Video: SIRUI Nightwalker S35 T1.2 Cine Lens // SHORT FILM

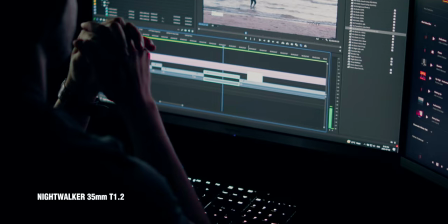I knew there was going to be a voiceover, and I knew I wanted it to start off mellow, and then you hit this like introspective moment where the mood of the video
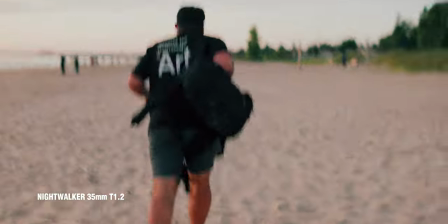changes and then it kind of builds and picks up to like this epic moment.
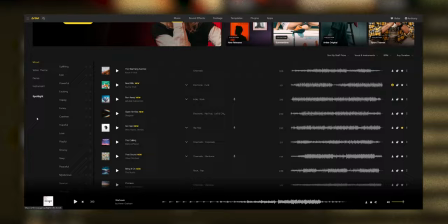And Artlist which I used to find the music actually has built-in genres for road trips and you can filter by
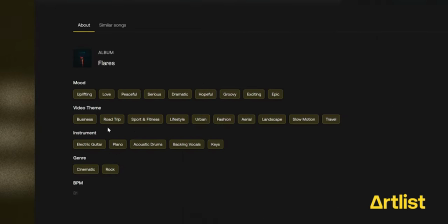like cinematic and also by epic which worked out perfectly for the theme of what I wanted to shoot.
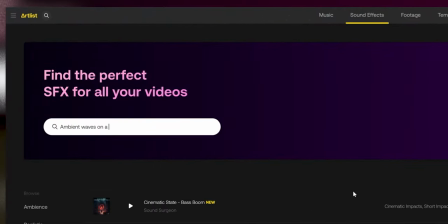Artlist also has an effects library,
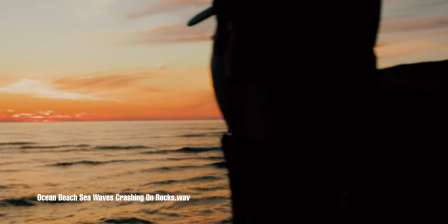which I use to add in ambient waves and forest noises to really emphasize the different settings that were inside the video. But let's say you do all that. You go out, you get all of your shots, and then you come back and you realize that you've missed one key critical shot. Or you left your drone at home. Or if you're like me, you crashed your drone into a tree.
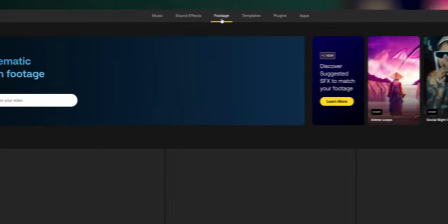Artlist still has you covered. And that's because they just added AI search. So instead of just searching for a clip, when you don't know what you want, you can actually search for feelings or emotions or an idea and then the AI
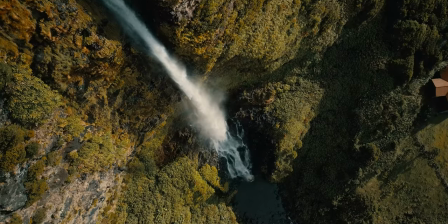will give you recommendations on what fits that mood or that feeling that you're going for. So thanks to Artlist for making this video possible and if you want to check them out you can actually get
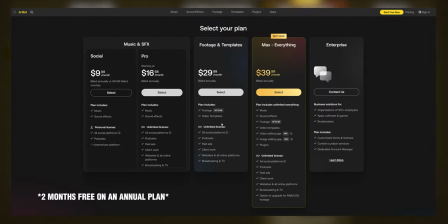two months off of an annual subscription using the link down in the description below. Let's jump back to the roof and check in with my friend Kofi to see how he's using these Su-Ray Nightwalker cinema lenses. So the Nightwalker kit comes with a 24, a 35, and a 50. How do you decide between which one you're shooting on? Okay, so when picking between the focal lengths you want to use for a particular scene, you want to keep in mind what kind of shot you're trying to get.
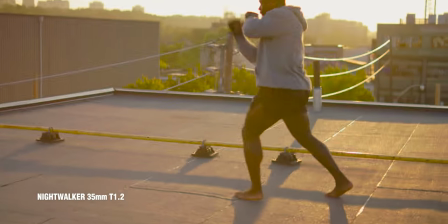So for me, establishing shots, generally I'll get it on wider angle focal lengths.
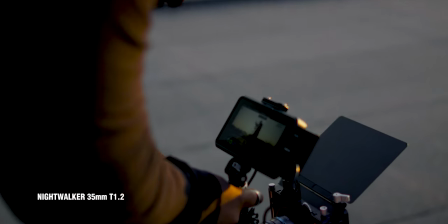You might get something called distortion, which is going to be a little bit of bowing on the corners of your image, but that kind of leans into wider shots.
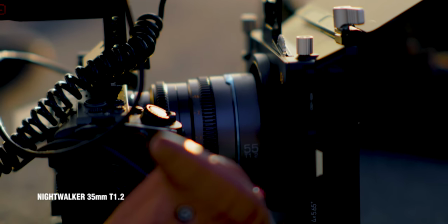And if you want to get something that's going to be a little bit on the tighter side, you want to get more portrait shots,
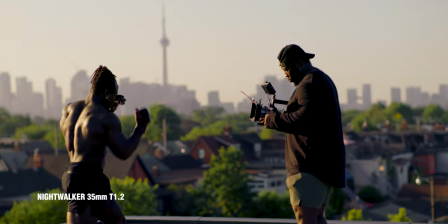or you want something called compression which actually brings the background closer to your foreground then you might want to look at something like a 55 or even a 35
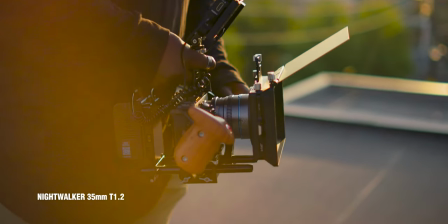is a happy medium but it all depends on what shot you're trying to get for me if i'm going to pick a wide established shot 24.
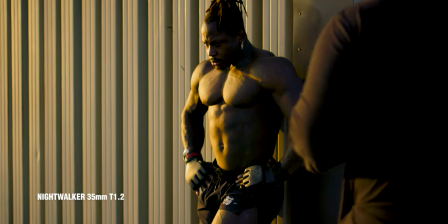if i need something a bit more compressed 55. like when you first started you were shooting on the 24 so we got that wide city setting in the background now we're shooting on the 55 so we're compressing we're bringing the background and greg everything together so we have that all in one frame.
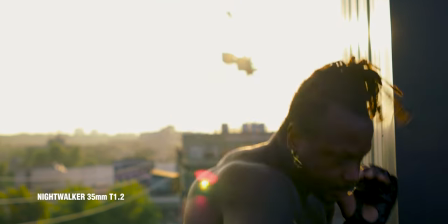Exactly.
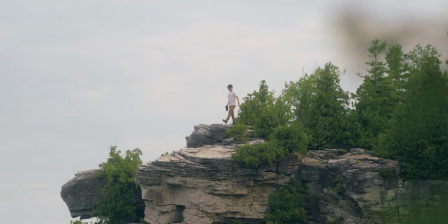Okay, so some thoughts about these Surae Cine lenses. So these lenses are relatively inexpensive. Part of the reason for that is because they are super 35 or lenses that are designed for a crop sensor.
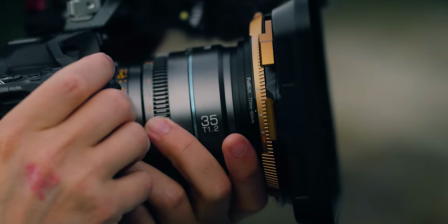So if you have an R7, an R10, an R50, something that's a smaller sensor, then these are actually a great option.
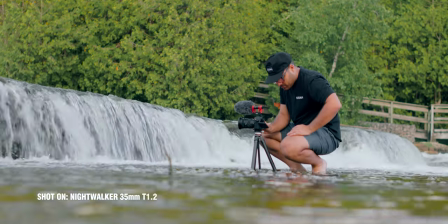Something you're going to want to consider, though, is the fact that these are all manual lenses. There's no autofocus.
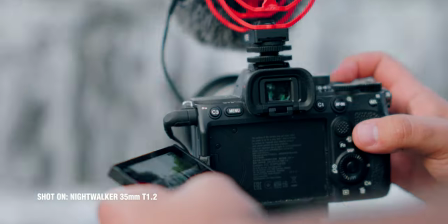There's no image stabilization. The only controls you have are the two rings.
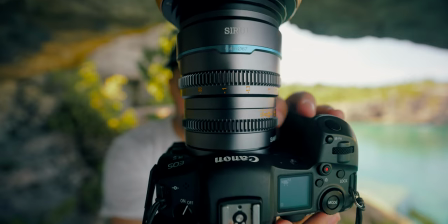You have this lower ring, which is the aperture or the T-stop ring. And then you have this upper ring, which is the focus distance. Now, one thing I do like about these lenses is that the rings are really smooth.